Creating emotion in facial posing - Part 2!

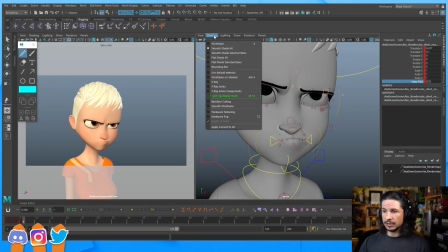[41:08]
As you're posing things out, go to shading, wireframe on shaded.
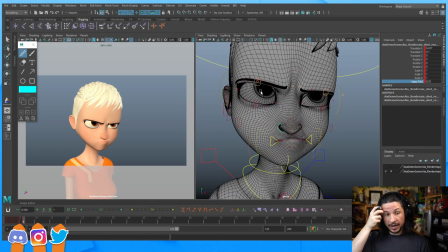[41:13]
This is going to give you the wireframe on the character.
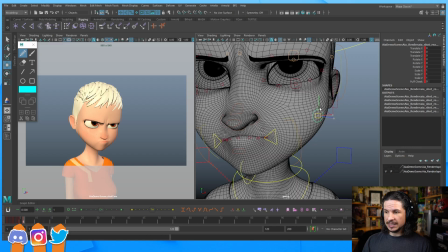[41:15]
And the reason this is important and helpful is that you'll be able to see where the parts of the faces are being affected. So as we're posing this out, if we kind of look in this area here, if I move the mouth corner, nothing's happening right in there.
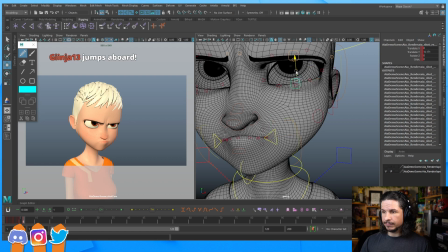[41:33]
If I move the eye, nothing's really happening in there. If I move the cheek, now we're starting to get a little bit of motion in there.
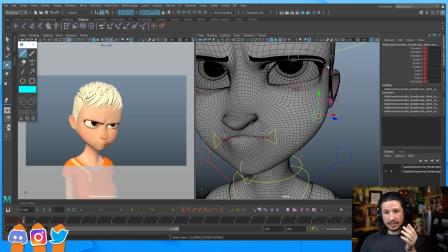[41:45]
So as I'm animating the face, I will do this and look for areas that don't have motion as the character is moving.
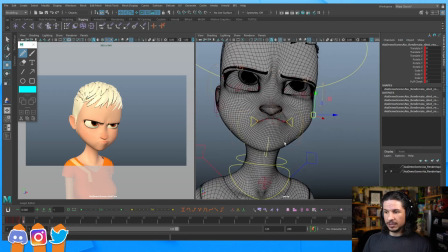[41:56]
Once again, is this as helpful here when we only have just the pose itself? Not as much, but it can still be kind of helpful.
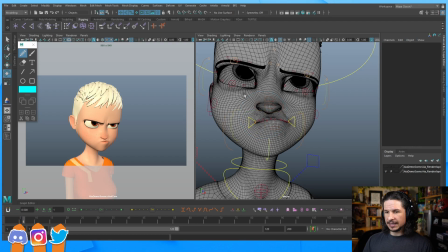[42:12]
I'm just moving the jaw here to get a little bit more of a curve to the face.
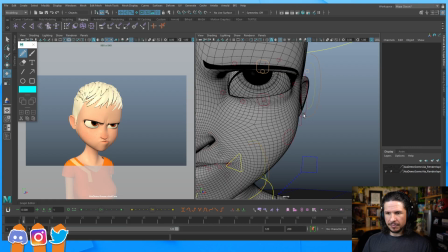[42:18]
So with the cheeks, this is going to be one of the big things that'll help really sell anger versus
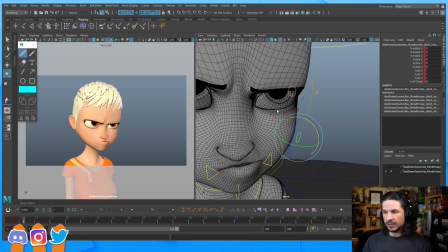[42:28]
just kind of squishiness. So a lot of people, when they're doing a face like this, the first thing they'll do is, oh, the face is compressing.
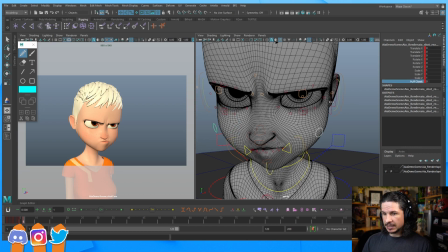[42:36]
I'm going to puff out the cheeks and kind of bring those up
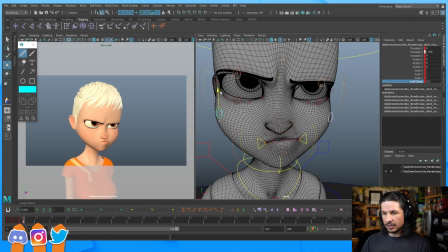[42:42]
to add that compression, which could work very well.
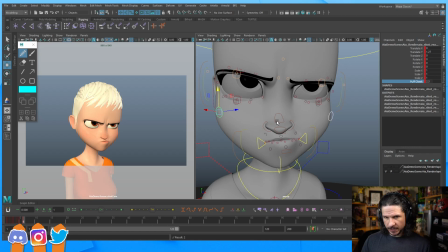[42:47]
The problem with that, though, is when you're angry, your cheeks actually sink in because you're using your sneer muscle. So if we look at the silhouette of the face here, if I smile, that goes out. If I sneer, even when I'm pouting, see how that silhouette doesn't change? It's not doing that. It's staying flat. So this is where we can really affect it.
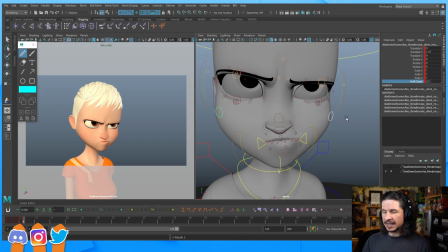[43:15]
If I do this, this makes that kind of childlike pouting, whereas the cheeks puff out and you get that shape. But that has to be lower down here.
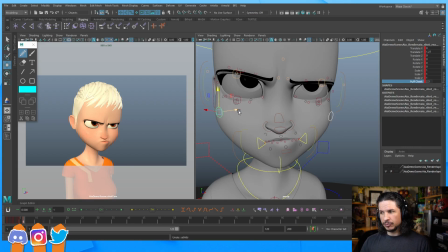[43:35]
If I want her to really feel pissed off, I'm going to keep those cheeks kind of thinner and just move them up like so. So we keep that nice shape to the cheek. We're still getting a little bit of shaping in there,
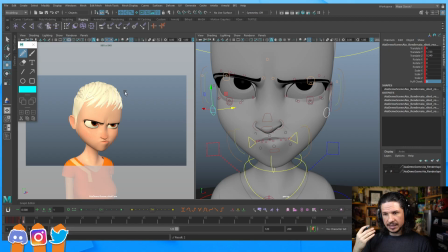[43:54]
but not so much that we lose the anger from this.
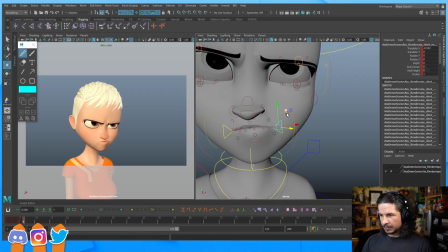[44:01]
Okay. I think I can push this mouth corner just a little bit more.
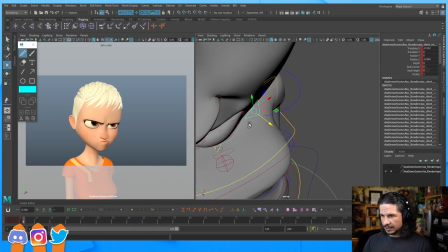[44:08]
Or specifically the lip. We're getting kind of a little bit of a push there.
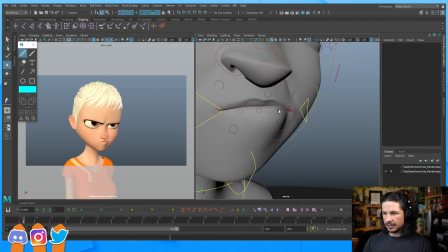[44:17]
Okay, and then just move this up here. Okay, so something like that.
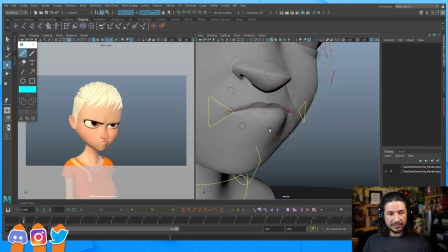[44:35]
Any good tutorials on how to rig a face like this? Unfortunately not. I don't do too much rigging anymore. I used to do it many years ago, so all of the tutorials and stuff I have are way out of date.
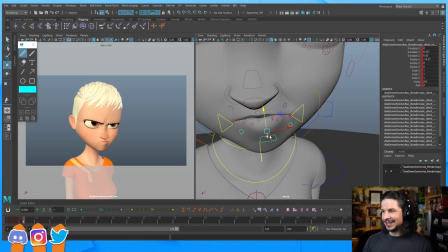[44:48]
But There is a rigging workshop, I believe, at Anim School, and Gumroad, or not Gumroad, Gnomon, I believe, has some good rigging tutorials.
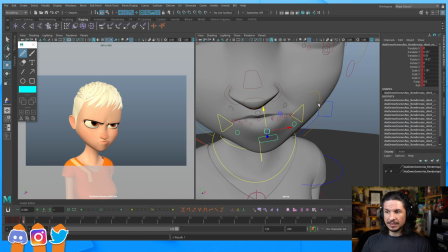[45:09]
So I would check those out. Aside from that, YouTube is probably the best bet.
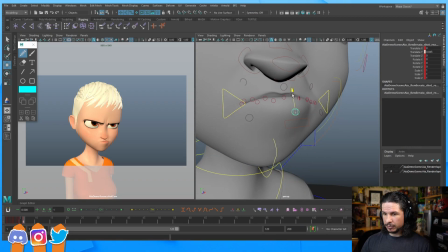[45:20]
So let's kind of push that bottom lip up a little bit more.
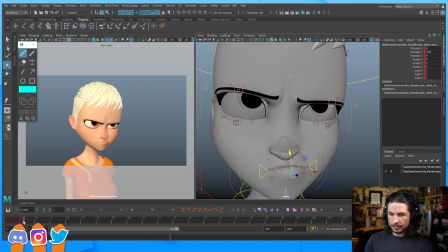[45:25]
And there we go. Now, let's call that next phase done.
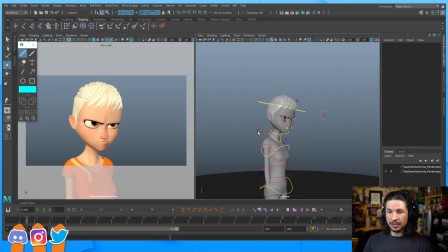[45:33]
At this point, what's the next thing we do? Well, now I don't call this done. This is like refined. It's definitely got, we've started working on all the different controls. At this point, I want to see if I can exaggerate even more.
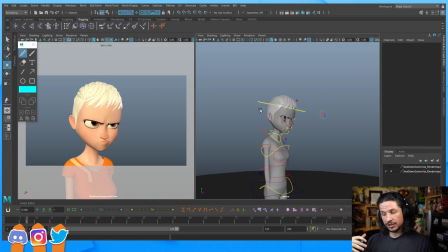[45:53]
And this is the biggest part that, like, even with students, when you are posing your faces, it tends to stop here. Do that extra phase, exaggerate. See what you can, how can you make this even better?
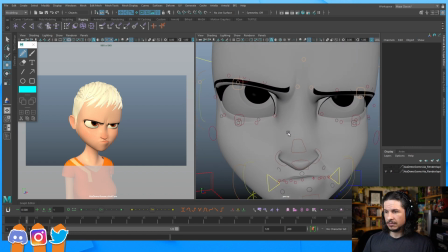[46:10]
So for example, let's try just making the squint a little bit more. How does that feel? Does that feel better? Does that feel worse?
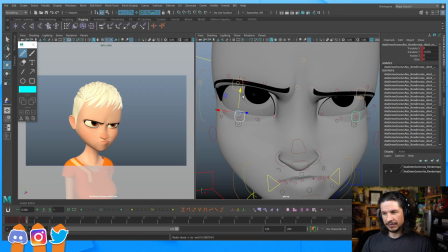[46:22]
And you can just hit undo to kind of compare. Definitely changes the feeling of the squint, but I do like it. It just makes, especially the screen left eye, a little bit more interesting.
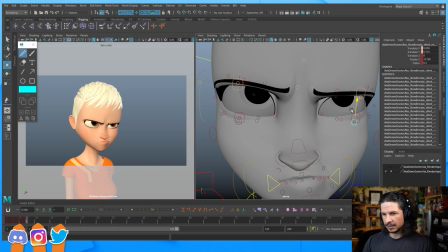[46:38]
Okay, let's keep the lower lids a little tighter.
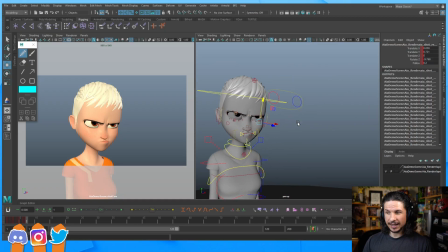[46:43]
Well, we haven't even tried the eyes. What happens if I change the eye shapes?
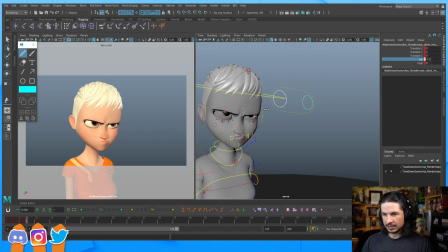[46:48]
So let's make the iris just a little smaller here. Like so. How does that feel? Bigger? Smaller? Smaller definitely makes her feel angrier. What about the pupils? Let's just make those just a little bit smaller as well.
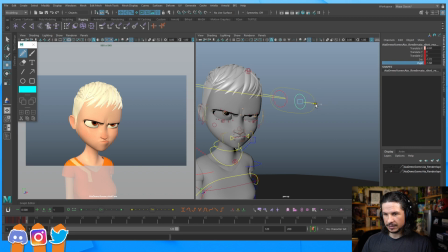[47:10]
And maybe bring this eye in just a little bit as well. Just give a little bit more focus there.
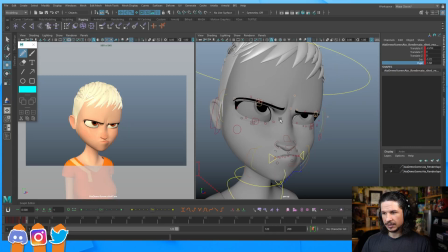[47:17]
Okay. What else can we do? Well, let's just play around with the brows.
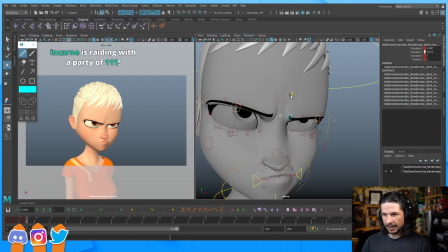[47:23]
And this is what it is. It's playing around. Seeing how we can take what we had, not being locked to it. Oh, geez. Hey, Incarni, hey, welcome, and welcome everyone. Thanks for the raid. That's a huge raid. Welcome everyone. Hello.
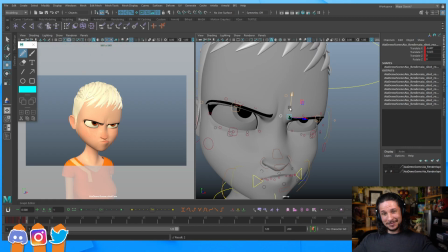[47:44]
Hope you're doing well. Welcome. We very rarely get raided. Today we're just working on facial posing and kind of going over the process of how to go from kind
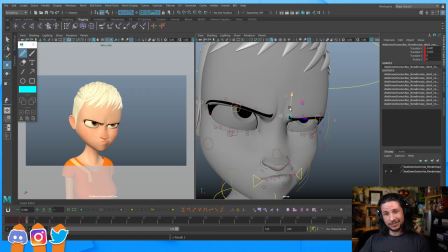[47:59]
of basic facial posing into more advanced kind of polished facial posing, which then leads to animation and all of that good stuff. And oh, thank you, Incarnia. I'm glad you enjoyed the stream. 240 viewers.
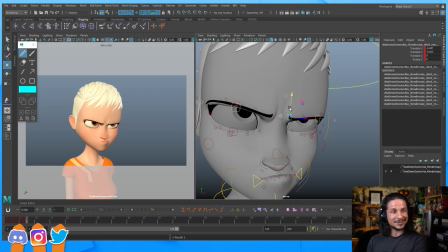[48:14]
Jeez, I think this is the most viewers we've ever had at one time. Jeez, welcome everyone. Oh, the pressure's on. Oh, I gotta make sure I know what I'm talking about now. Welcome. So just in case anyone's new here, which I'm sure many people are, these streams are all about animation,
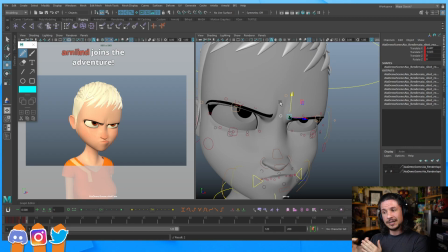[48:34]
teaching animation, and specifically going on demos that are for you. So if you have any questions, if you have any requests, feel free to ask. This is really just a learning channel, all about giving you a chance to ask questions and have kind of a one-on-one with
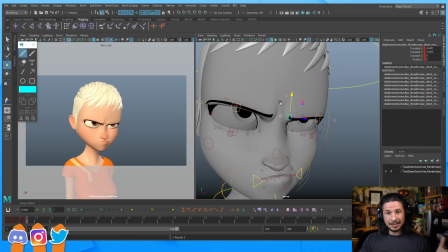[48:54]
someone who's working in the industry, and hopefully give you a place to ask questions. So first time 240. Yeah, I know. How are we at this number? It's unfathomable. It's how. And thank you so much for all the follows.
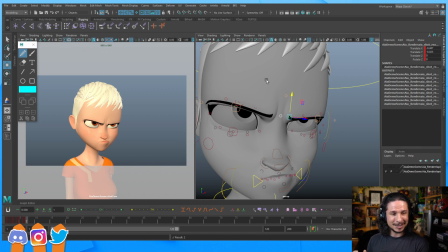[49:12]
I can't keep up with it too much, but thank you so much. Let's see, second raid in a row I'm in, discovering so much cool stuff. Aw, thank you.